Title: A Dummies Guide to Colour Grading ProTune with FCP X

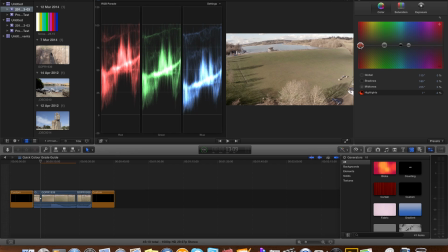11:41 let's pull that down do the two automatically adjust until we get unbalanced and any color cast that we had in the highlights has now disappeared let's look at the blacks and we need to give the blues a little bit of a boost so let's take the black control button and just increase them
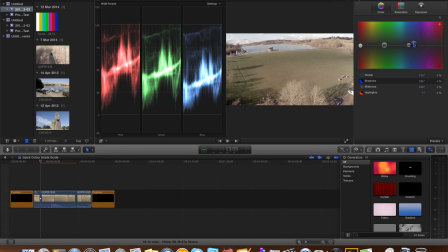12:00 slightly and again subtle differences but any blue that we had in the shadows has now become more natural black so the highlights the blacks results out before we leave the waveform let's just go back to
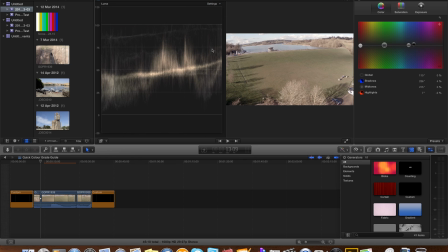12:19 luma because when we make a big adjustments we can also affect the overall exposure but in this case we're pretty good so we got the tone sorted we've got the exposure sorted but the saturation is pretty now so let's go to saturation and for this
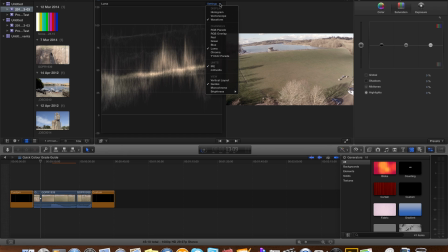12:35 we're going to be guided by a different scope the vectorscope ignore the boxes around the outside these are use for setting up colour bars off TV cameras and VT tape. That's how I'm showing my age now.
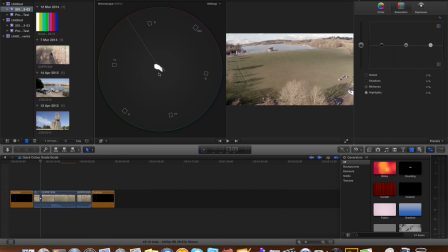12:52 But we're not going to be using that. This is the area that we're going to be interested in. This is a representative of this scene and as you can see it's leaning to the yellow and the green because the subject is yellow and green.
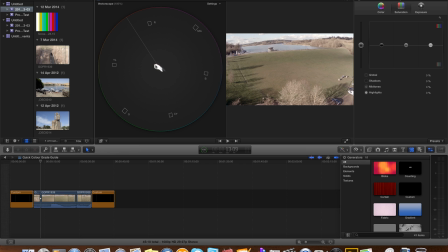13:06 The main thing that we're going to use this for is getting the right saturation. We can afford to push this to about 25 to 30 percent around the actual vectorscope. We're in colour saturation and we're going to make a global adjust.
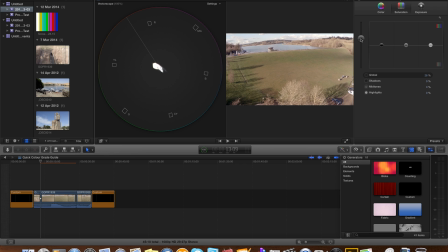13:22 So we take the global control and we give that a push until we take it more out of that 25 percent. Maybe That's a little overdoing it. There we go.
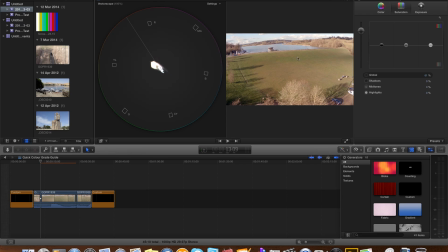13:38 That's roughly 25-30% and we're automatically now starting to introduce some oomph into the scene. That's our first correction and we're going to dispense with our scopes
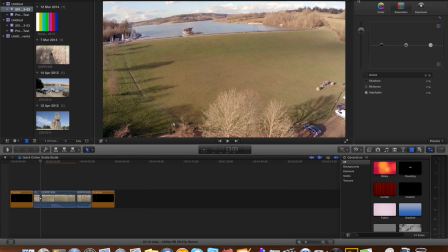13:52 and we're going to go back to the inspector and we get in there but it's not perfect. The grass looks very spring-like and brown and we really want it more of a summer grass to make it look vibrant
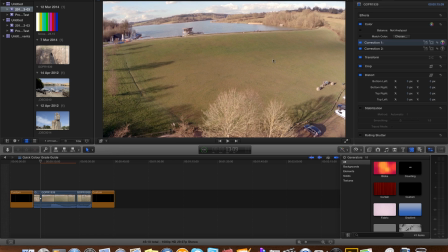14:13 correction two now we're going to look at the grass for starters and only the grass so we're going to select add color mask and with our eyedropper we're going to find a piece of grass as representative and it
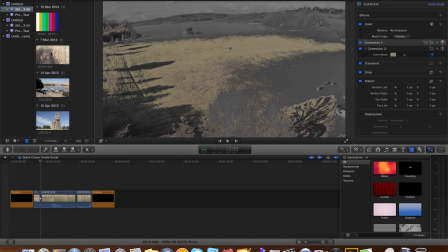14:28 says I'm going to adjust all these pixels in this bit of green well let's
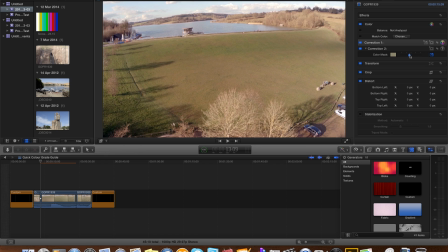14:33 just expand that out a little bit to grab a bit more of a wider range and that should do nicely unless I activate it.